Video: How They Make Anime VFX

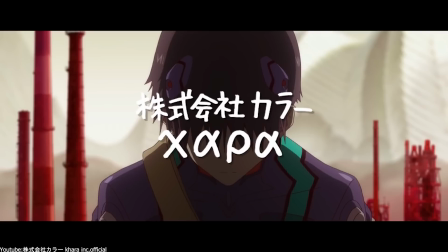Did you know that the Japanese animation studio Chara, which created well-known and renowned shows such as Evangelion,
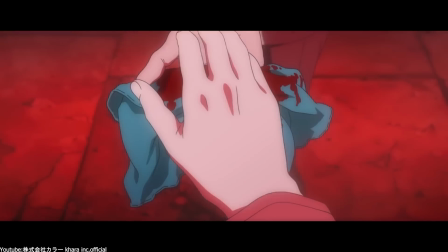has switched in the last couple of years to using Blender as the primary software for their upcoming anime shows?
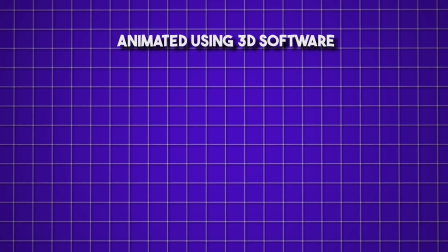First of all, they were all animated with 3D software and not 2D software.
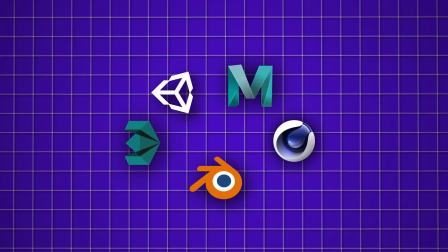Secondly, Blender was used somewhere along the way in making these movies.
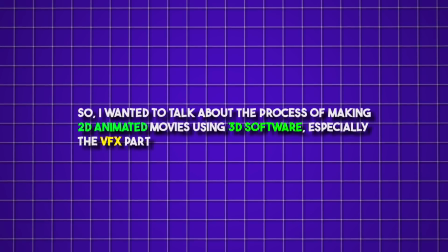So I wanted to talk about the process of making 2D animated movies using 3D software, especially the VFX part.
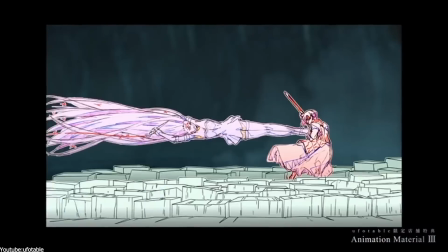Also, we want to talk about the anime-style VFX because it is kind of an interesting subject to talk about.
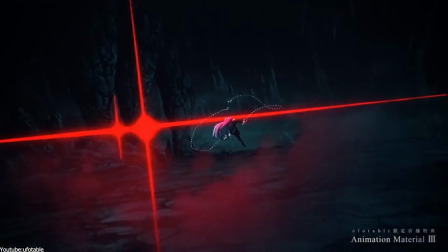Anime-style VFX has become increasingly popular in the entertainment industry, particularly in live-action films, TV shows, and video games.
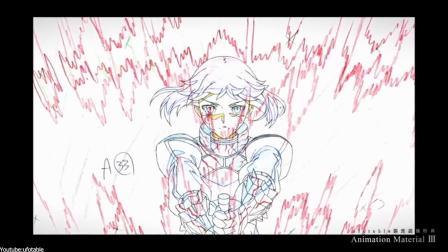This unique style of animation and special effects draws inspiration from the world of Japanese anime,
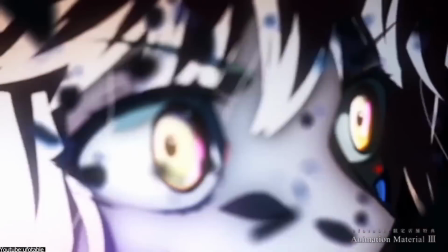and it is characterized by exaggerated movements,
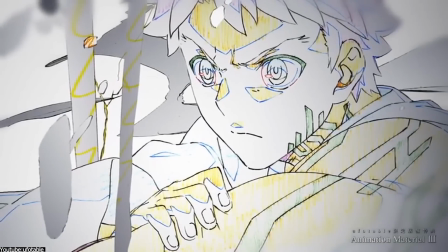vibrant colors, and stylized energy effects that brings a sense of excitement and dynamic movement to the screen.
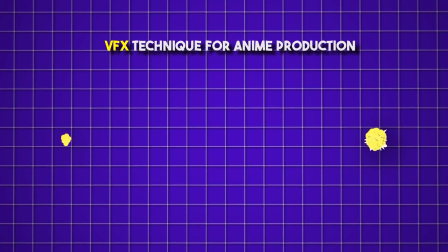One of the key technical aspects of anime VFX is the use of particle effects to create dynamic explosions,
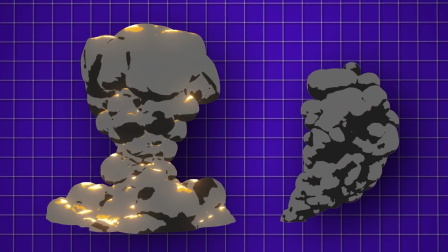in addition to energy blasts and other effects with a tangible particle-based quality.
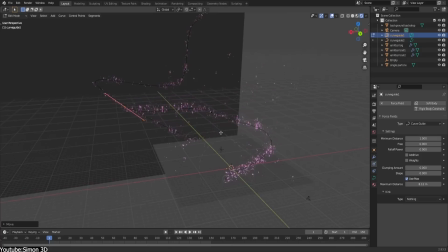Particle systems are used to generate and animate large numbers of small particles. such as smoke,
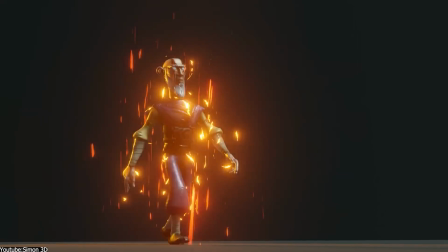dust, or sparks, to create a wide variety of effects. These particles can be combined with other techniques, such as motion blur and depth of field,
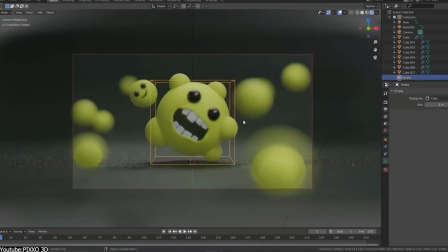to create complex and visually stunning scenes, which we can see a lot of them recently.
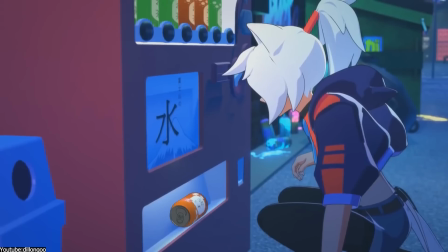Another important aspect of anime VFX is the use of self-shading to give 3D models the look of 2D anime art.
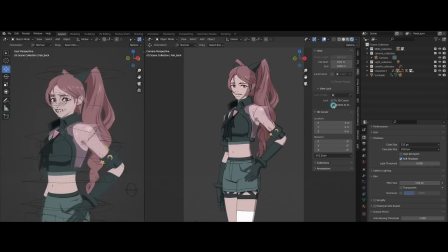This technique involves applying flat, colored shading to 3D models to simulate the look of traditional hand-drawn animations, which is something that a lot of studios are using recently and you can see it when watching anime shows that are airing recently if you pay a close attention to them.
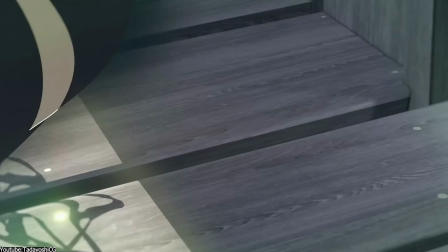The result is a unique blend of 3D modeling and 2D animation that captures the essence of anime style.
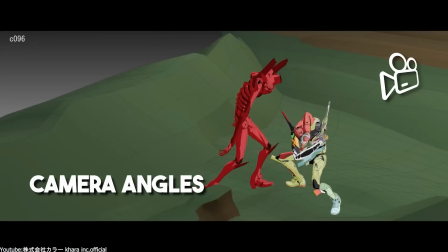Also, camera angles are a crucial element of anime VFX,
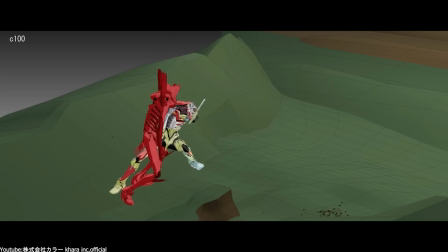because dynamic camera angles are often used to emphasize the action or dramatic tension.
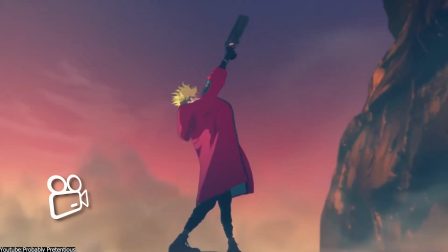For example, we have low angles to make the characters appear more powerful, or high angles to show vulnerability.
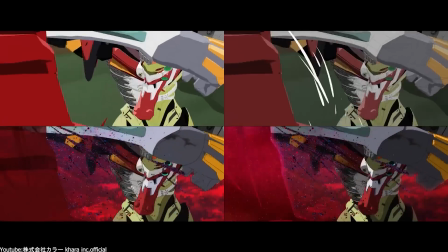These camera techniques help to create a sense of movement and energy that is characteristic of anime VFX.
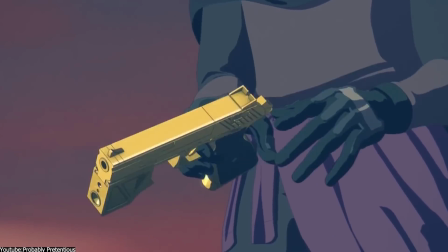In a nutshell,
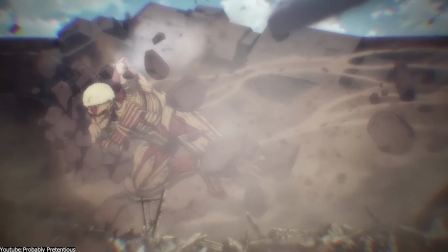anime-style VFX is an easier and visually stunning way to enhance the look of live-action films, TV shows, and video games.
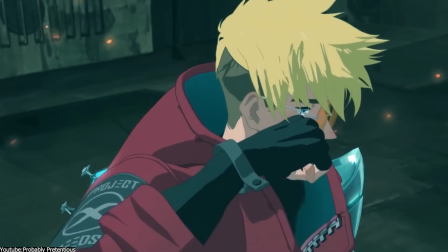So, by using techniques such as part-total effects, cell shading, and dynamic camera angles,
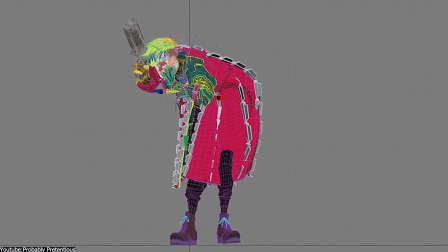anime VFX artists can create amazing and immersive experiences that can capture the essence of the anime style.
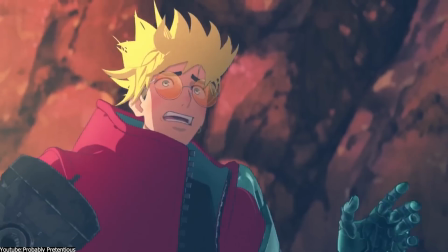And to achieve this kind of art, artists use a variety of software depending on their preferences.
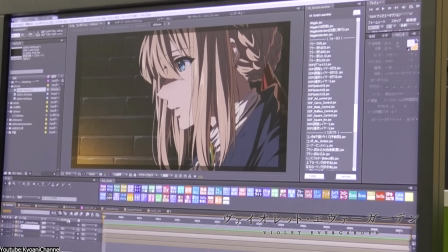One of the most popular applications is Adobe After Effects, which is widely used for creating a wide range of visual effects and motion graphics.
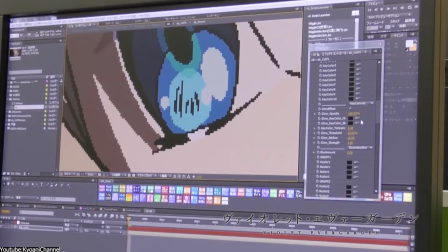This is the case because it offers a wide variety of tools in addition to other features for compositing,
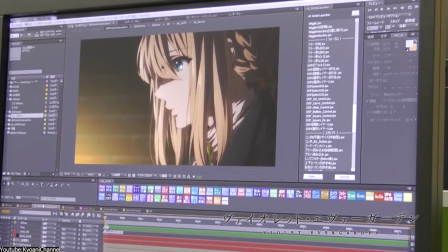animation and motion graphics, making it a versatile and powerful tool for creating anime-style VFX.
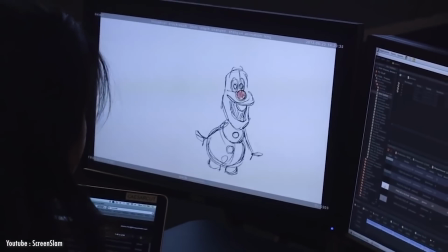Another popular software is Autodesk Maya,
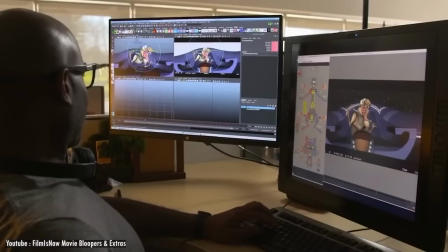which as we all know is a 3D modeling and animation software commonly used in the entertainment industry.
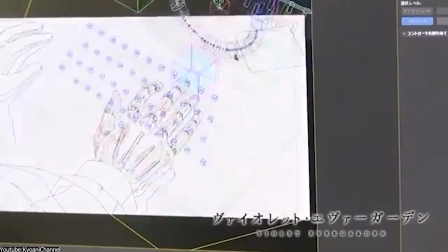Maya provides a wide range of tools and features for creating 3D models, characters, and animations,
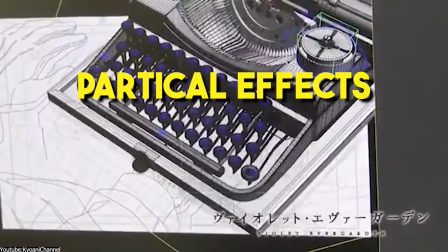which can then be combined with other techniques such as particle effects and cel shading to create anime-style VFX.
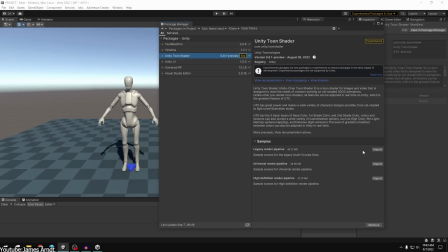Moreover, Unity can also be used to create this type of effects such as the ones we can see in games like Genshin Impact.